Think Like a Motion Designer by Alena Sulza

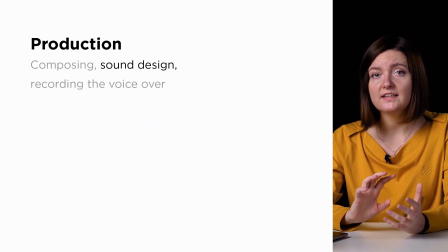And here it is with additional sound effects on top.
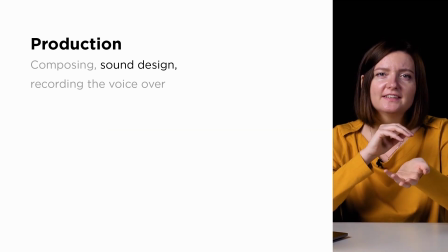The next example I would like to show is especially interesting in terms of sound design.
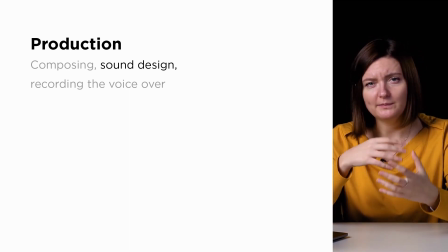This is a video about Gopher, the Go language mascot traveling inside the Goland, JetBrains IDE.
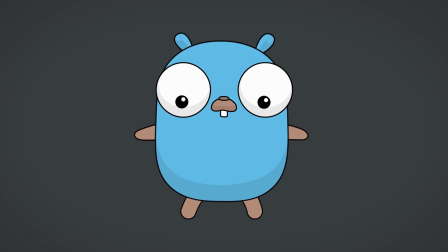Pay attention to the sounds the character makes. It's really help to set the tone.
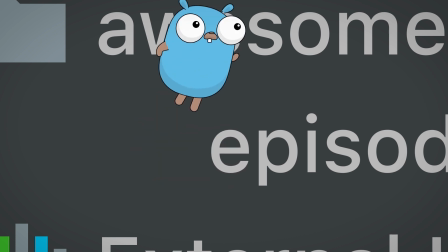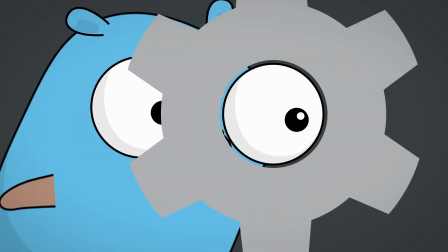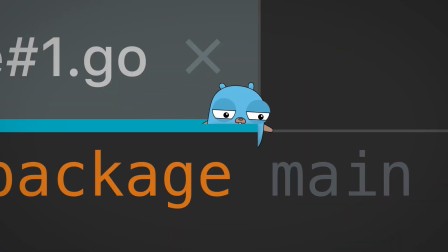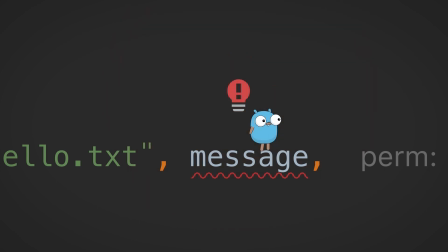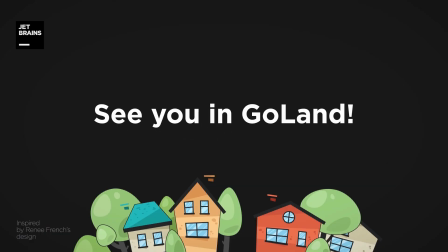There is actually part 2 available on JetBrains YouTube channel, so if you like it, please check it out. I also have another example which is completely different. This time the answer to the 3 golden questions led us to a completely crazy decision. We had a task to create a pre-roll for YouTube for our Goland, just pre-roll. Do you remember what a pre-roll is? It is an ad before a video. When I see a pearl, everything what I want is to push the skip button fast as possible. We also realize that our audience is a programmers writing in Go language. So, our strategy was to get attention of these people with unusual, freaky music and images.
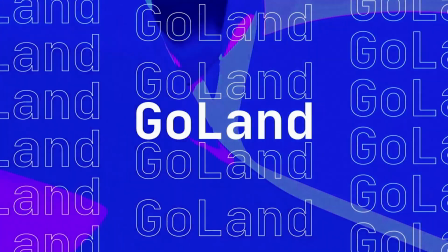Let's watch it.
JetBrains brings you GoLand, the clever IDE for Go developers.
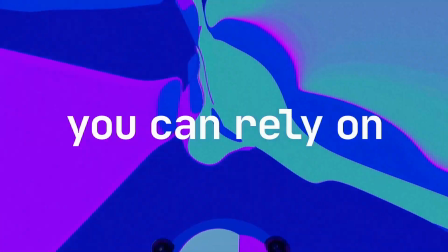The Go IDE you can rely on. Trusted by thousands of coffers worldwide.
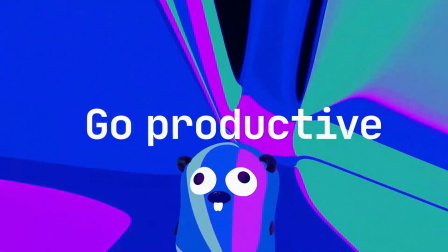Go productive, go with us.
Motion graphic can be really different in style and shape, but is always dynamic, so it never gets boring. Thank you.
Go with us.